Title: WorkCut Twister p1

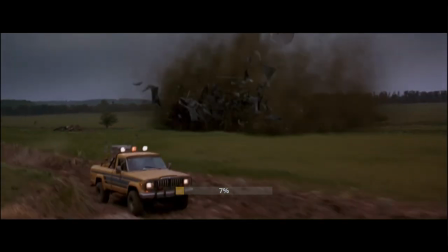Hey, bienvenidos de vuelta a Editor Guts.
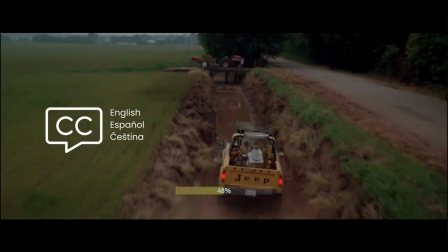Hoy tenemos un film de 1996, dirigido por Jan de Bont y editado por Michael Caine.
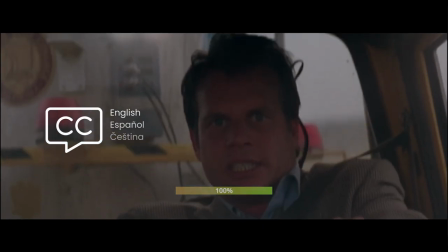Twister, el corte del editor.
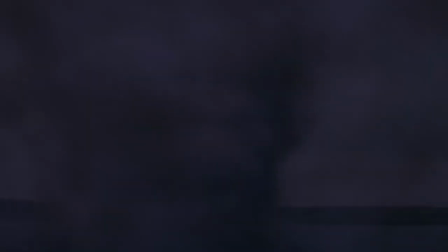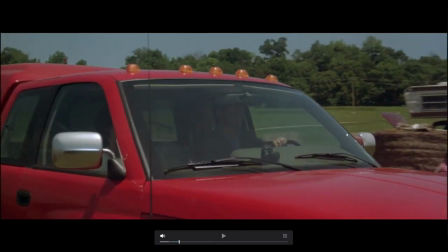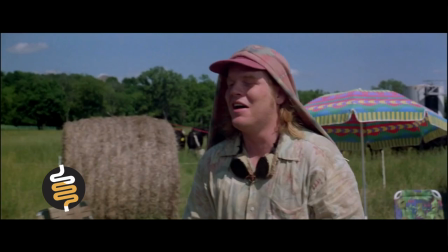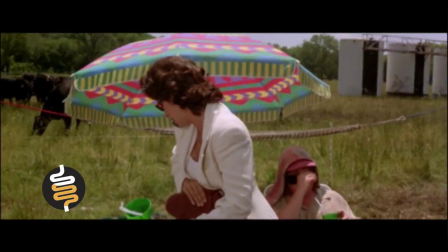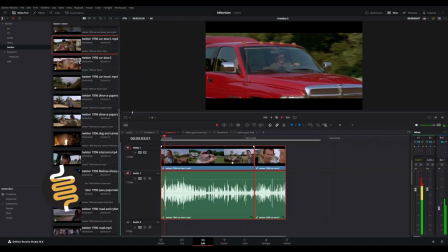Ok, aquí tenemos a Bill con su futura esposa Melissa. Van en busca de Joe.
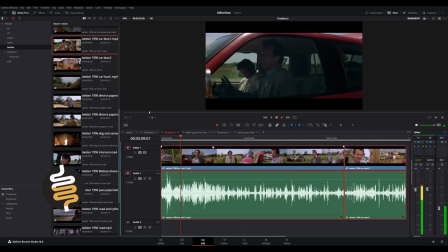Y aquí, ¿qué sucede? Aquí Bill se baja del auto y, como ven, deja la puerta abierta.
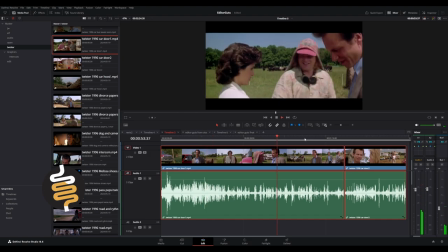Luego lo vemos caminar por todo el lugar.
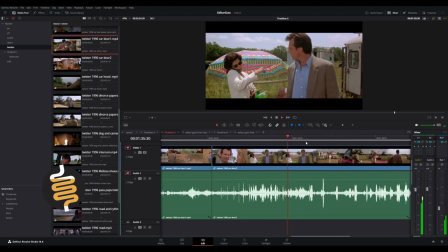Cuando regresa junto a Joe, aquí vemos que la puerta está cerrada.
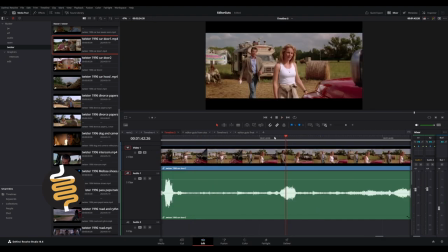Vamos a dejar esta escena así como está. Vamos a comenzar la toma aquí, donde no se vea que la puerta del auto está cerrada.
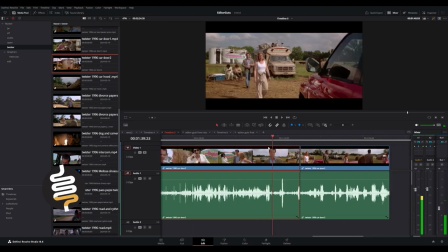Así que aquí podríamos cortar antes de que Melissa se vaya a sentar, porque esta escena se quedó.
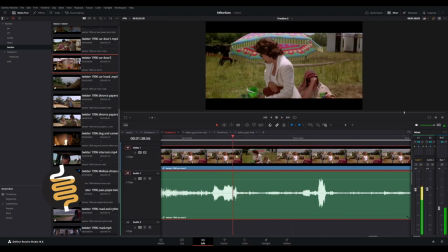Se trata de mantener la continuidad. Aquí Melissa se va a sentar y en el próximo plano la vemos terminar el movimiento. Pero lo que pasa, por ejemplo, es que Dusty, aquí vemos que tiene la mano sobre su rostro.
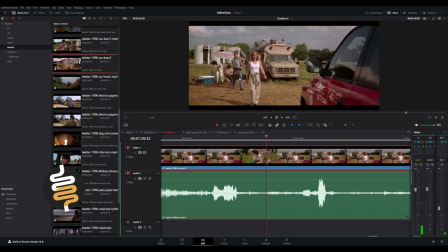Y en el próximo plano, como ven aquí, la tiene abajo.
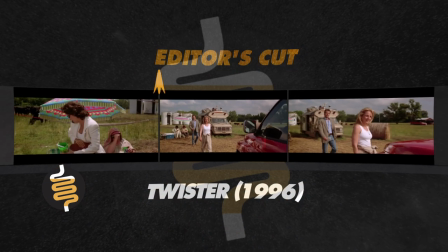Ahí lo tienen. Me preocupa mucho más la puerta. Cortamos.
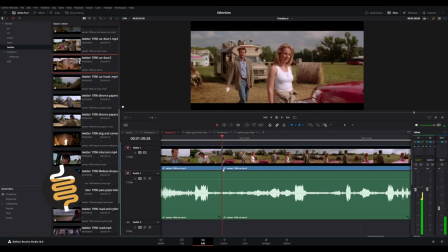Aquí. Ya Melissa no está en el plano. Así que vamos a ver cómo queda.
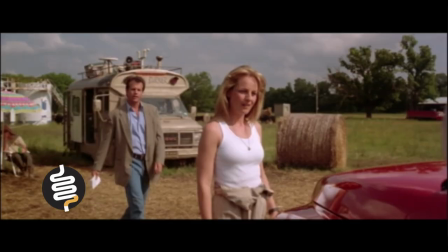Van al auto. A mí me parece muy bien.
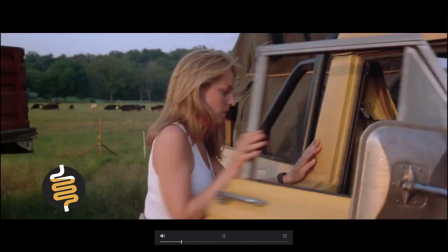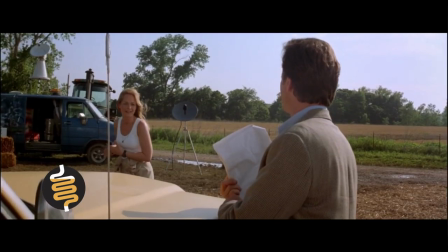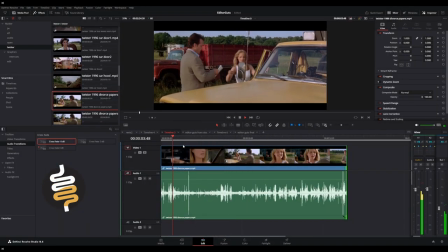Ok, seguimos en el mismo lugar. Aquí Joe le entrega los papeles de divorcio a Bill.
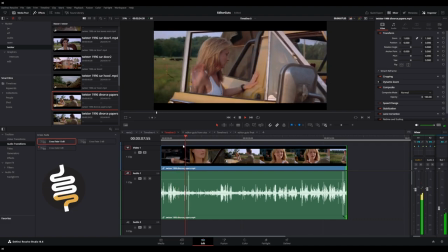Él los ojea.
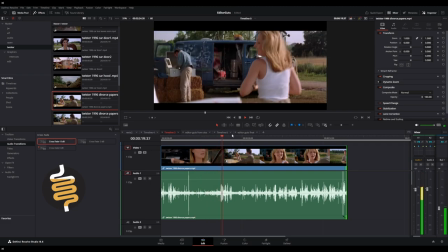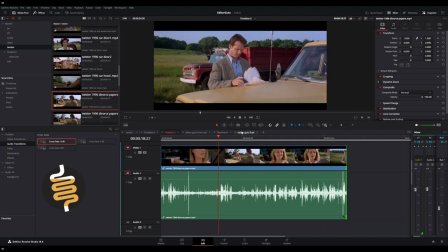Aquí se da cuenta que falta una página por firmar.
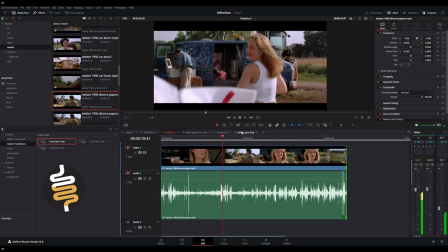Aquí vemos en este plano que hay un sticker rojo. Ahí lo pueden ver.
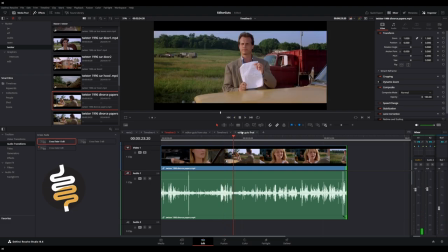Pero en el plano de Bill tenemos un sticker en la parte superior derecha.
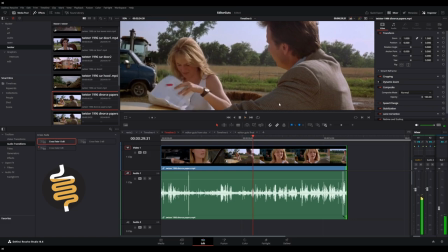Pero luego, cuando ella lo ojea, tenemos un sticker en la misma parte, pero aparece otro.
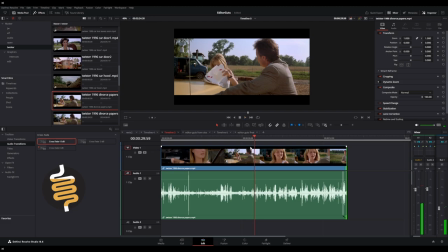Tenemos un error de continuidad aquí, pero para no eliminar este plano, podemos eliminar el sticker.
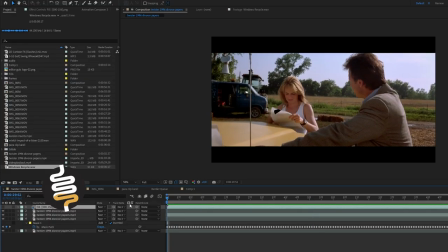Ok, aquí estamos. Lo que vamos a hacer es crear una máscara.
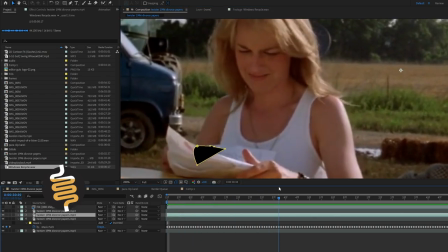Y vamos a reemplazar todo el tiempo el sticker.
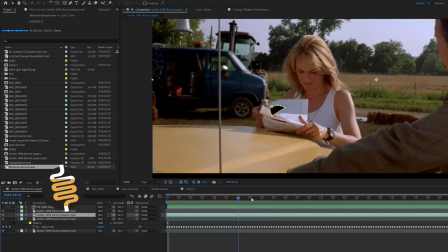Vamos a hacer un seguimiento de cámara, sustituyendo todo el tiempo el sticker con esta máscara. Luego vamos a borrar el sticker por acá.
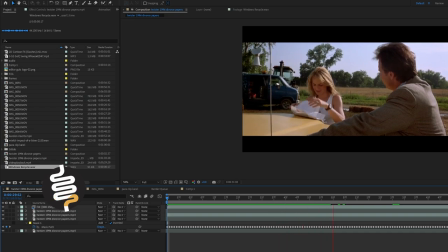Ahora, como ven aquí, quedó bastante bien, así que volvemos.
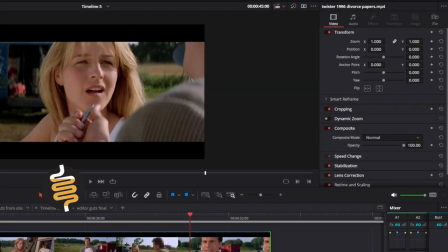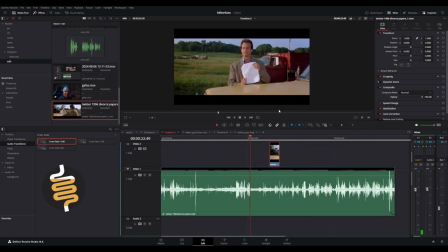Vamos a ver aquí. Ahora sí está muy bien.
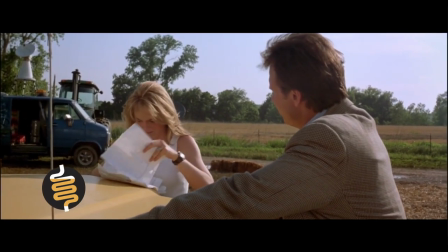Esa es la cosa.